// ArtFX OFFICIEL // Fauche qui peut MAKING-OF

Hello, we are the team Fauche qui Peu, or in English, Rest in Fame. Welcome to our making-of.
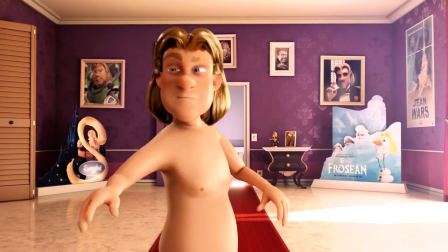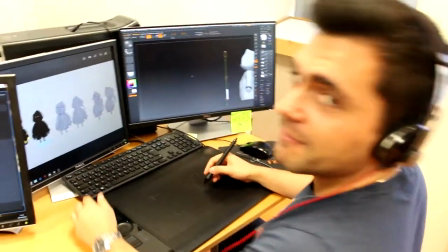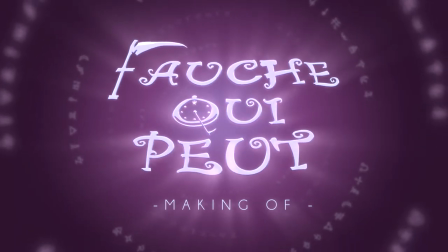Our movie is the story of the Grim Reaper. He is trying to do his job to harvest the soul of a man named Sean.
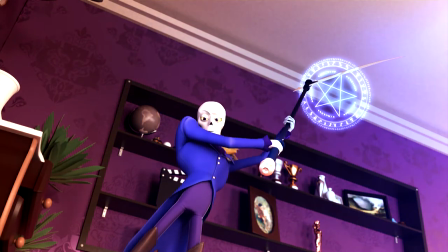But he is constantly interrupted by a mysterious flying pentagram. It's a whimsical dark comedy about the human ego and how everyone, even death, needs to lighten up. Marie and I sketched multiple ideas for the Grim Reaper and the boy, Willy.
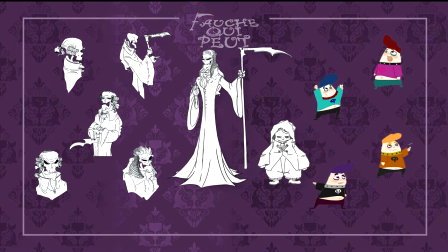To define our direction, we started from characteristic shapes, such as a circle for Willy and a skinny triangle for Death. Next, I developed these shapes to fit the style of the movie.
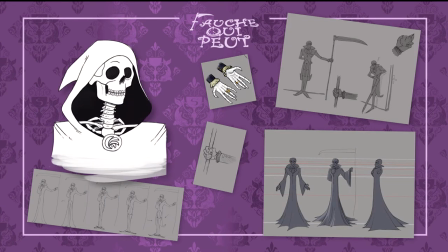Even though Death is a skeleton, we wanted him to be dignified and elegant, not scary.
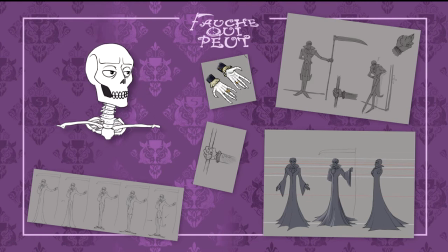So I replaced his articulated jaw with an organic mouth to be more expressive.
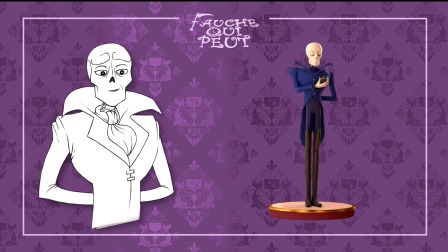And I gave him a British butler's sophistication, clothing and posture. For the ex-movie star Sean, my first version was a very kitsch character, an old singer based on Liberace.
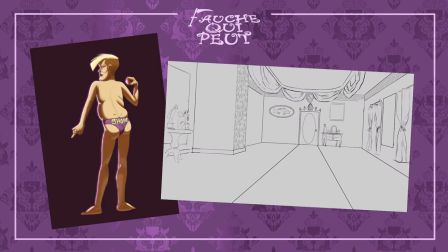You could see he had several facelifts and the style of his clothing and bedroom were over the top.
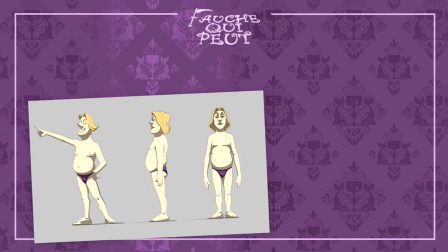This design risked being unappealing. So I made him rounder and more masculine, with imperfections that make him more attractive.
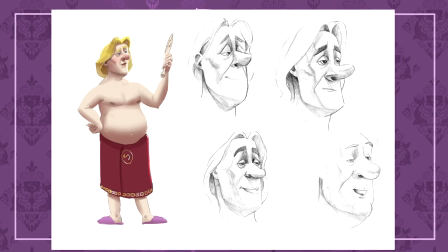I used a young Gérard Depardieu for inspiration. Felting death in Zeeb Rush was fun but challenging.
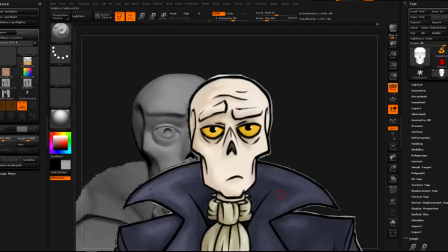For example, I had to smooth his cheekbones in order to avoid sharp shadows in the transition from 2D to 3D. Like Death, our concept for Sean worked in 2D, but to sculpt it in 3D, we had to make him more anatomically correct.
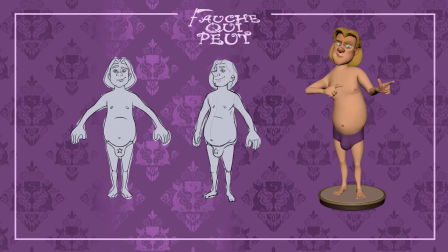For example, we had to lengthen his legs and we had to reduce the size of,
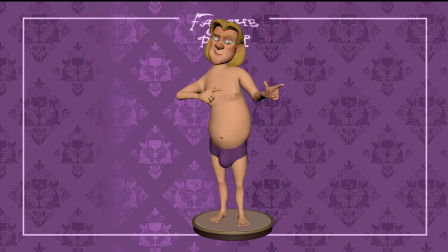well, his package to make the cartoon suitable for all ages.
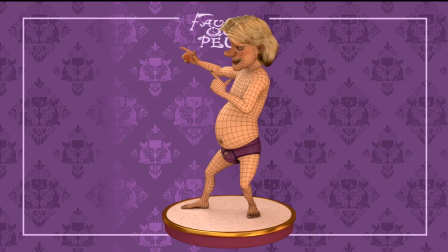Finally, Sean had to embody a decadent, rich and famous lifestyle but still be engaging and fun to watch. The pentagram is also considered a character. It is the creation of the boy wizard, Willy.
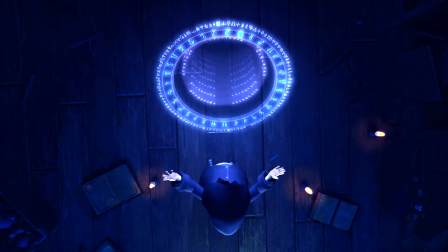Like him, it is both mysterious and annoying.
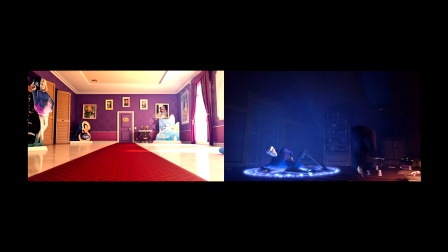The pentagram plays the role of a portal between Willy's attic and Sean's room, and I based its design on infinity mirrors.
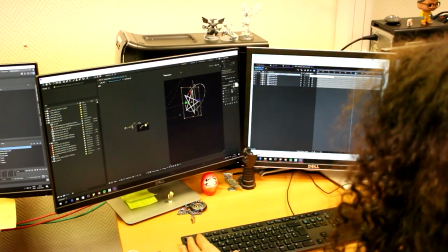On After Effects, I tested out the look dev procedurally to ease the transition to Maya.
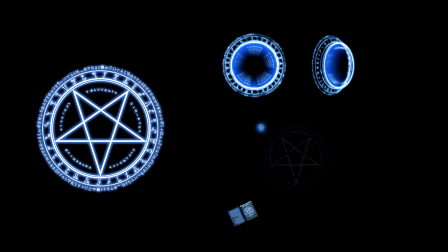I also did some animation tests to validate the functionality before the rigging. Using Elena's auto rig tool, I rigged the Grim Reaper.
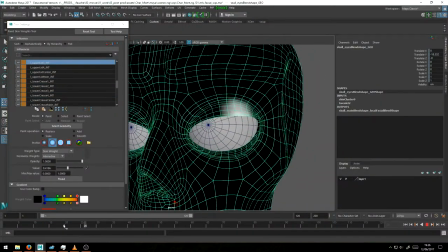I wanted him to be expressive yet restrained, so I pushed the facial rig and focused on the skinning of the joints in Maya.
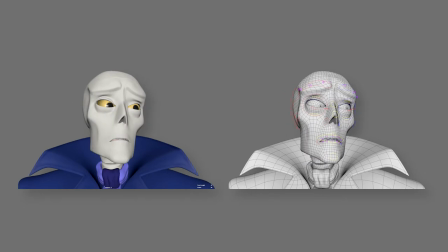This gave the animators the opportunity to create subtle facial twitches. For the design of the two sets, I created wood boards and 2D layouts.
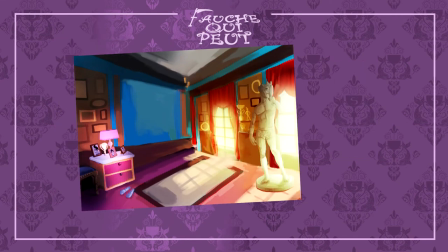Sean's house was inspired by Glitzy Las Vegas Villas, So, I created assets using a reddish gold color to show a luxurious bad taste.
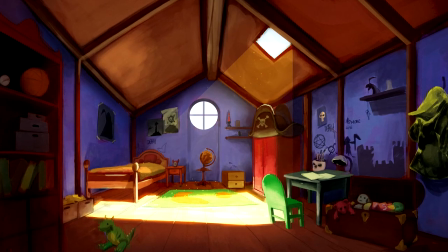In contrast, Willy's bedroom is a mysterious dark bluish attic. For the props, I did research for both the attic and Shawn's Bella, and mainly drawings.
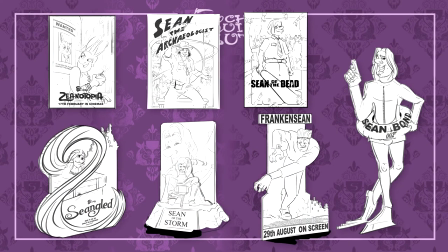I cluttered the Shawn's room with merchandising products like standees and movie posters.
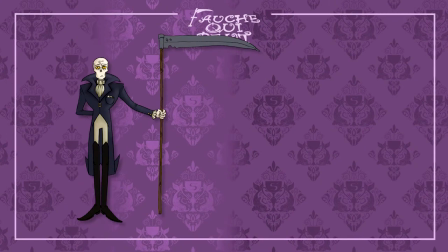For the pocket watch, I wanted a design that would reinforce the Grim Reaper's Victorian look.
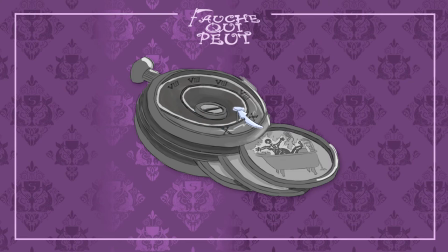The main challenge was making the watch predict what would happen to Shawn.
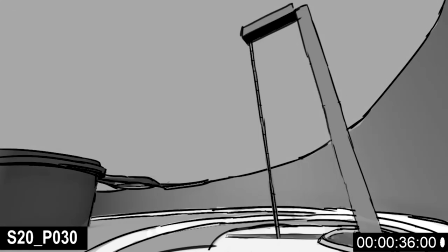I thought of doing a crash zoom inside the watch with pop-up scaffolding.
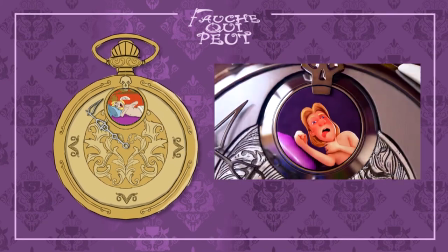But finally, I chose a logical, mechanical approach that reflected the Grim Reaper's personality.